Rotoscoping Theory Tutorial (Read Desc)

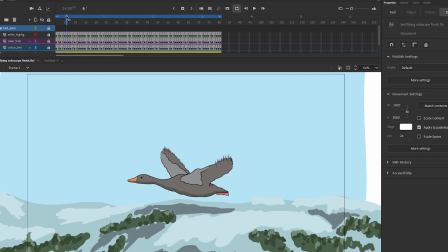8:13 What, how many drawings? 1, 2, 3, 4, 5, 6. 6 drawings. It might only take a few less to make it a bit snappy, to the point. We know what we're looking at, right? That's what I'm trying to say.
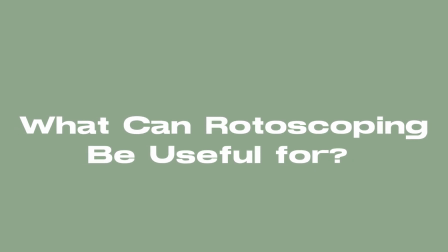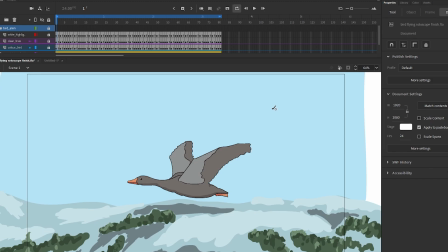8:31 Alright, and then yeah, so finally, what can rotoscoping be useful for? Rotoscoping, this is just coming up from the top of my head, very helpful for complicated movements, in anything like a dance, a fight scene, complicated camera movements.
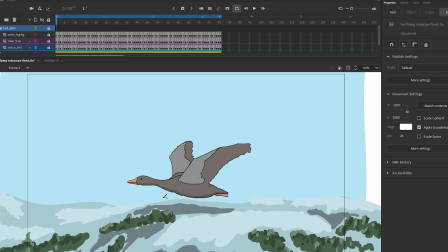8:50 If you're trying to animate like 3D camera movement in a 2D plane, rotoscoping can help a lot just by blocking things out. Oh, and also in this movie, we find it.
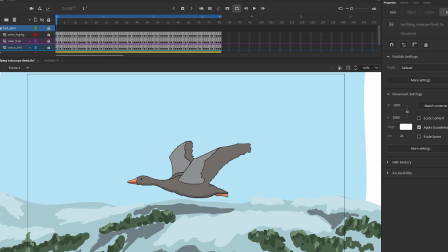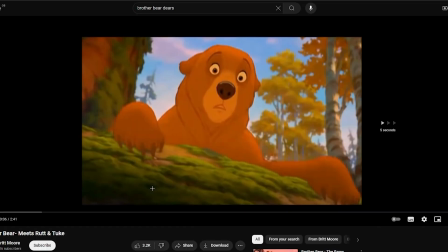9:15 Not these dudes. Alright, these fellas. In Brother Bear, in this film,
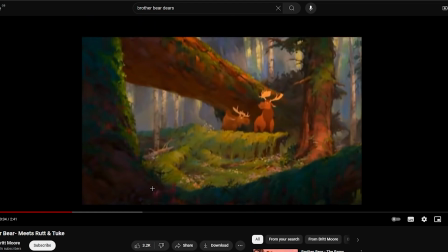9:21 the animators, and I found this all out on Corridor Crew, so if you like the kind of VFX, animation, all that kind of technical jazz, go and support Corridor Crew.
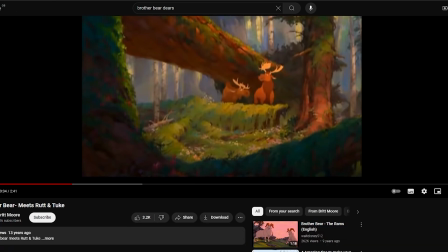9:32 We find them for you so you know what you're looking
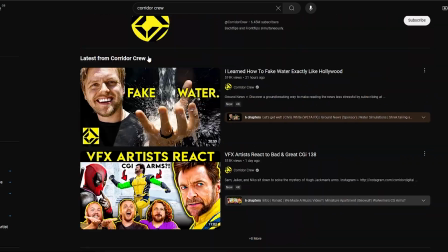9:38 at. These guys. Very cool. And they do some 2D animation stuff and animation stuff in general.
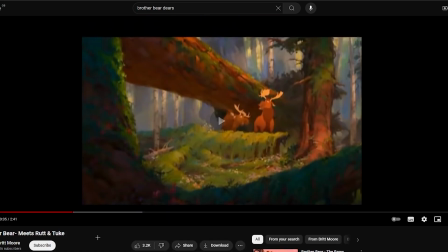9:43 Very cool to see and learn. Now, I was watching a video of these guys reviewing an animation stuff, and in the movie Brother Bear, they 3D modeled the antlers of these deers, or
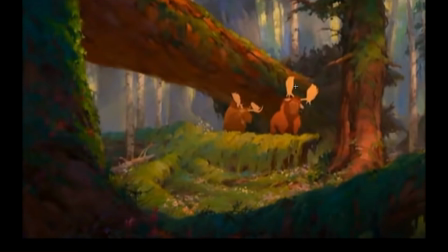9:58 what these animals are. I think they're deer or whatever. I don't care. But they 3D modeled the antlers, and they 3D animated on the exact same scene, just the antlers on the moose. I think the moose, maybe, I don't know. But they 3D animated the
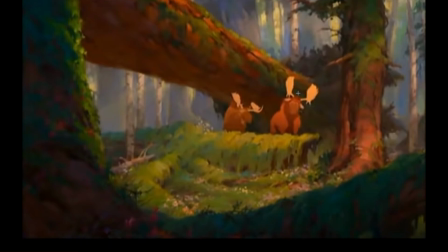10:19 antlers, and then what they did in the 2D section, because everything you see here before is all 2D, right?
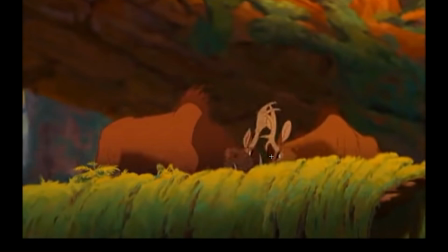10:25 That's 2D, right? So what they did for here, they 3D modeled the antlers, 3D modeled that. They make the keyframes of,
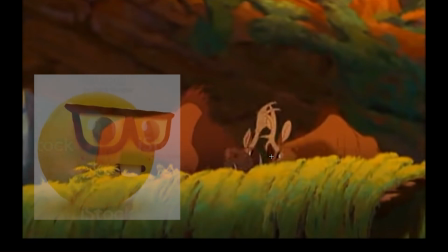10:37 so they rotoscope the keyframes on the animation above the 3D modeled antlers.
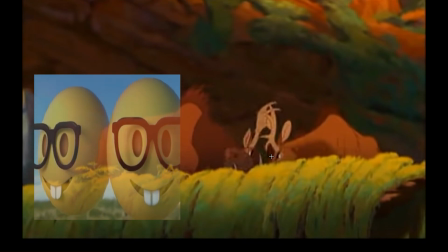10:44 This is getting very technical. They animate the breakdowns, and then they do the in-betweens themselves.
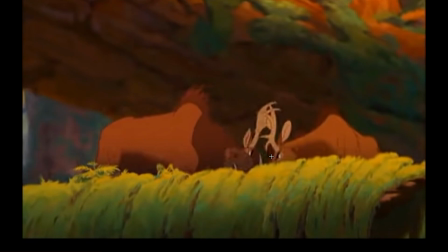10:51 Now, this creates a result which is heavily stylized because you haven't rotoscoped everything, right? Some of these drawings on the animation of these moose or deer are just hand drawn,
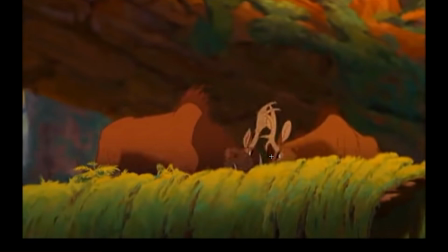11:09 just in the middle of between keyframes and breakdowns, which still adds that hand drawn look and makes it look still animated.
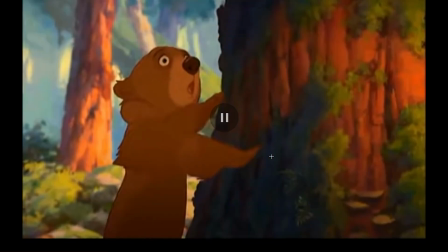11:19 But look how technical that is. It's great.
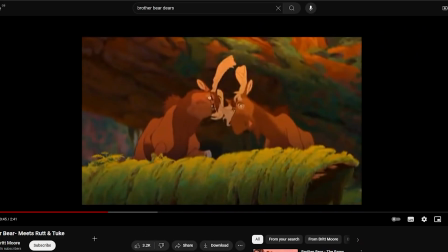11:22 So that's another thing that rotoscoping can be used for, and just general stylized rotoscoping can be really awesome. But yeah, I really hope that you guys learned something from that. If you want me to cover anything else on this topic or give another tutorial,
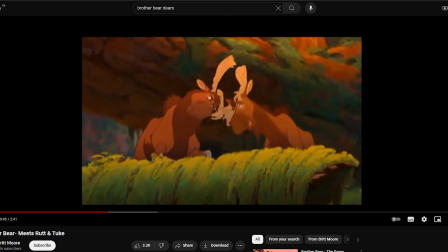11:41 please just let me know, because I'd be happy to do it, and I hope you learned something. So yeah, thank you very much. Stay tuned for more, because more is coming. And yeah, thank you for all the support. Yeah, appreciate that. Peace.